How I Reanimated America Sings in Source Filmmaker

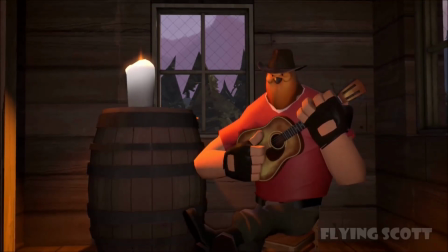502s
Which I know annoys a lot of people, because a lot of animators do that wrong, even, big Disney productions.
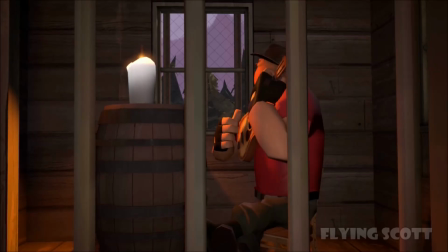510s
But still, I tried.
Birmingham jail.
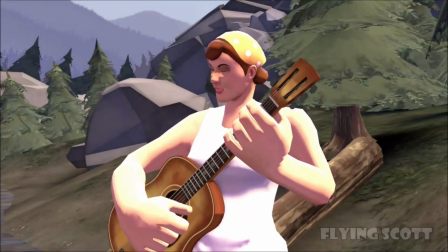517s Goes the weasel.
Yeah, here's another very good example.
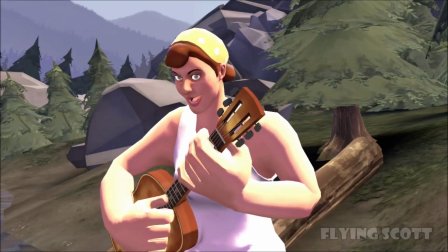523s
Notice how
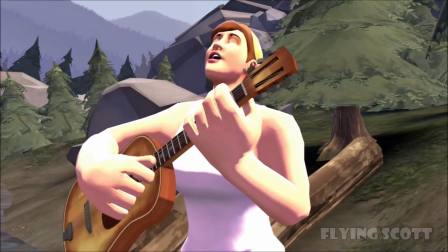529s
her mouth is sort of open all the time for all of the letters,
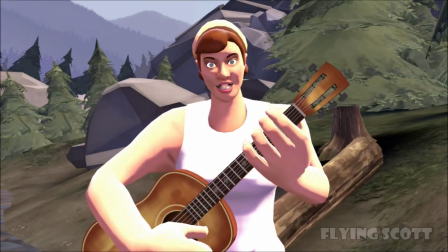538s
even letters where you wouldn't have to open your mouth all the way.
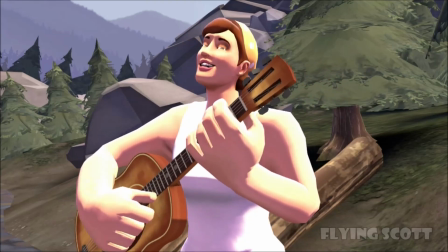541s
Now, with the animal heads, that doesn't make any difference because they have big mouths anyway, but on the humans it just looks wrong.
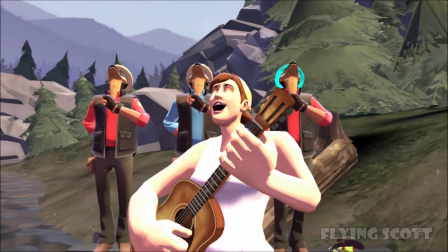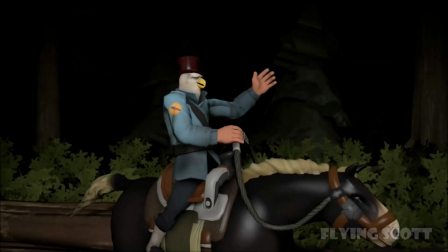558s And now let's journey on that way. Giddy up, you all.
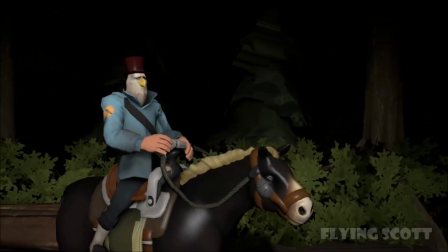563s Well, Yankee Doodle headed west.
And for this, when that sound played, the bell.
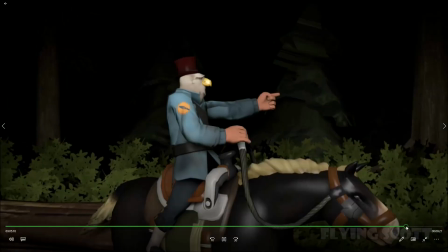571s Oh. Giddy up, you all.
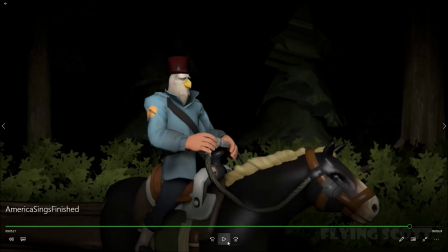574s
That sound played, the original theater where America Sings was located would turn. And that is why, with every end section, they are back in the theater map on SFM.
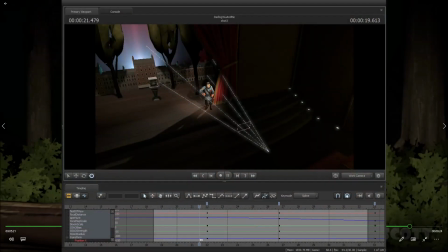586s
I can show you that in just a second. But this is the theater map of SFM, and I just turned the camera in the direction of the attraction.
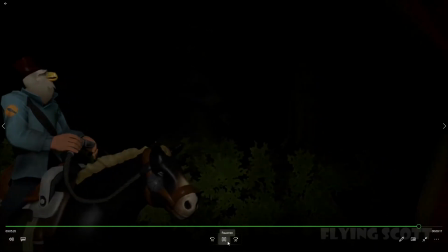595s And moving with a big load. Onward west the trains roll.
And also animating that horse was surprisingly fun.
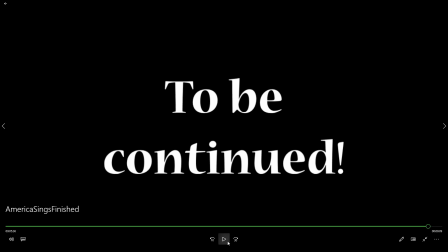604s
because I've been around horses a lot in my life, so I had to do the little ear flicks, the flicks of the tail. Like that's the sort of things that I like doing. So you'd be surprised to know that in the next section,
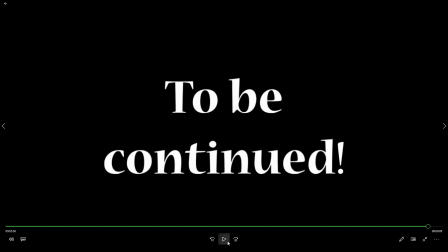621s
which was the Wild West theme, I only used a horse twice. And for one of those sections, it isn't even in shot for most of the time. So let's just move on to the next section.
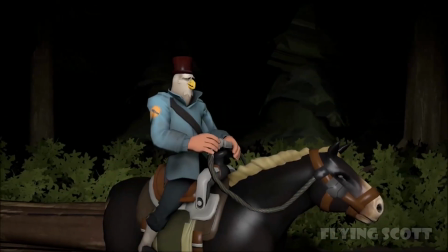632s
And for every new iteration of the project, I kept using the outro of the previous video.
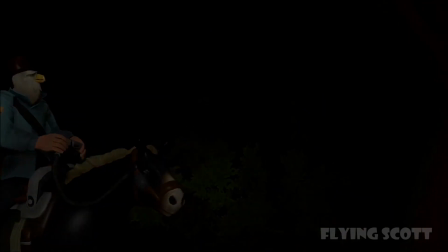641s
Now that's not bad, but because they use the oldest watermark that I have used,
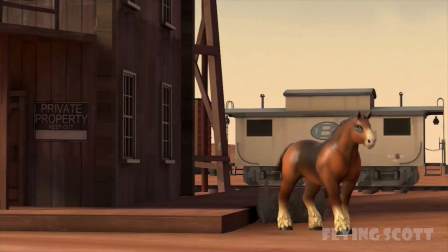647s
I kept having to manually put it back in about the same spot,
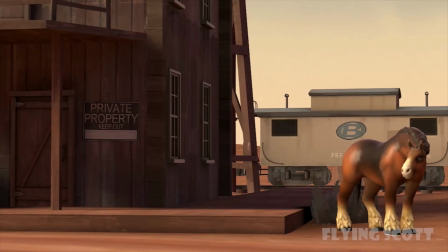653s
and you can tell between here where it's located now
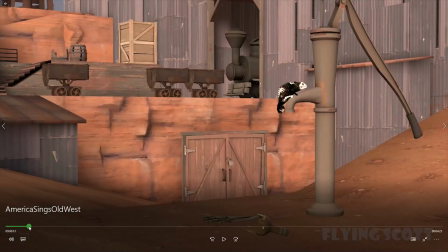657s
and here that it is like the old one was slightly squat. And this one. So with this one I wanted to use
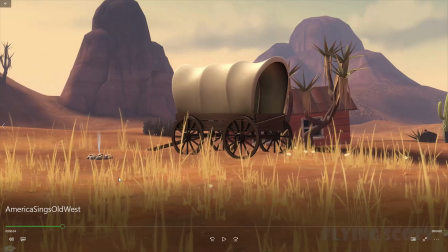669s
I believe I wanted to use this map because by that time Sheep on the Line had already come out, so it was like haha funny reference.
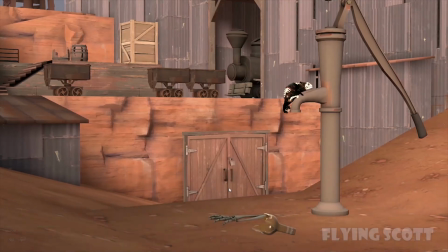676s
But this one, the next shot, is that no points for guessing where this is a reference to.
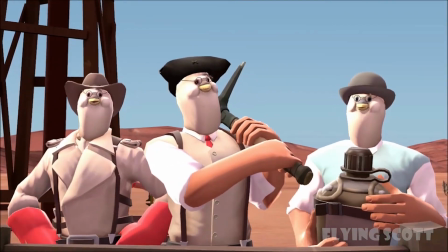685s I've been working on the railroad to pass the time away.
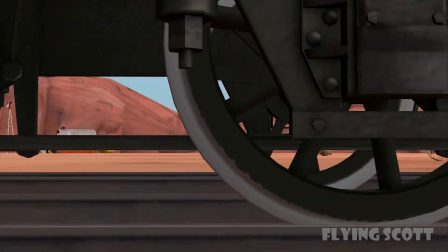694s
Here, for this one, I had to use the Great Western Hall model, color it black,
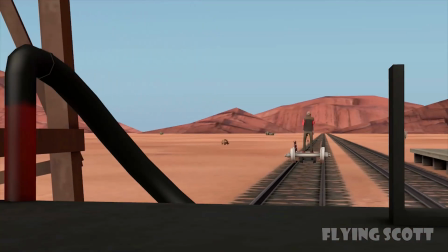699s
and I added a shovel in place of the cowcatcher, because back then there weren't any props to do that properly.
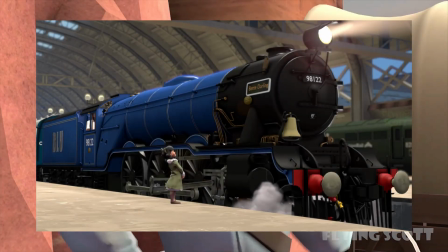709s
I'm so happy that we have like the Scotsman cowcatcher set in order to properly do that now with locomotives,
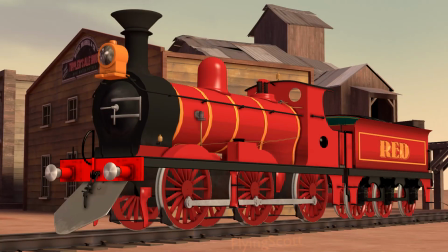716s
because oh lord, I can't keep adding shovels to the front of locomotives.
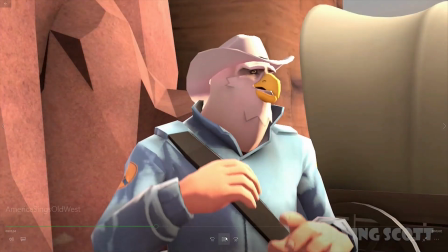722s
But also, this shot is animated in 60 FPS.
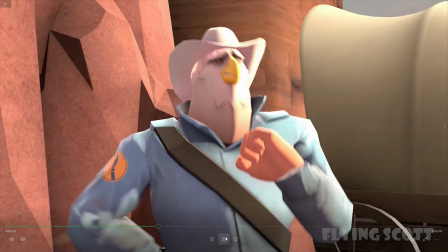727s
Why did I do that? The rest of this is animated in 30.
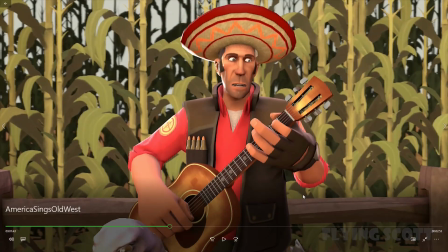734s
Okay, so this scene has another story. For this one, whenever I had to use a human model,
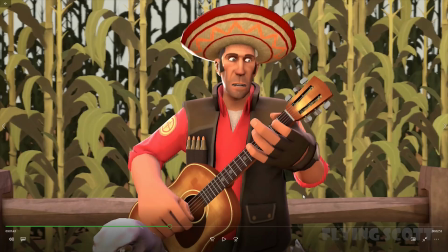743s
an HWM model, I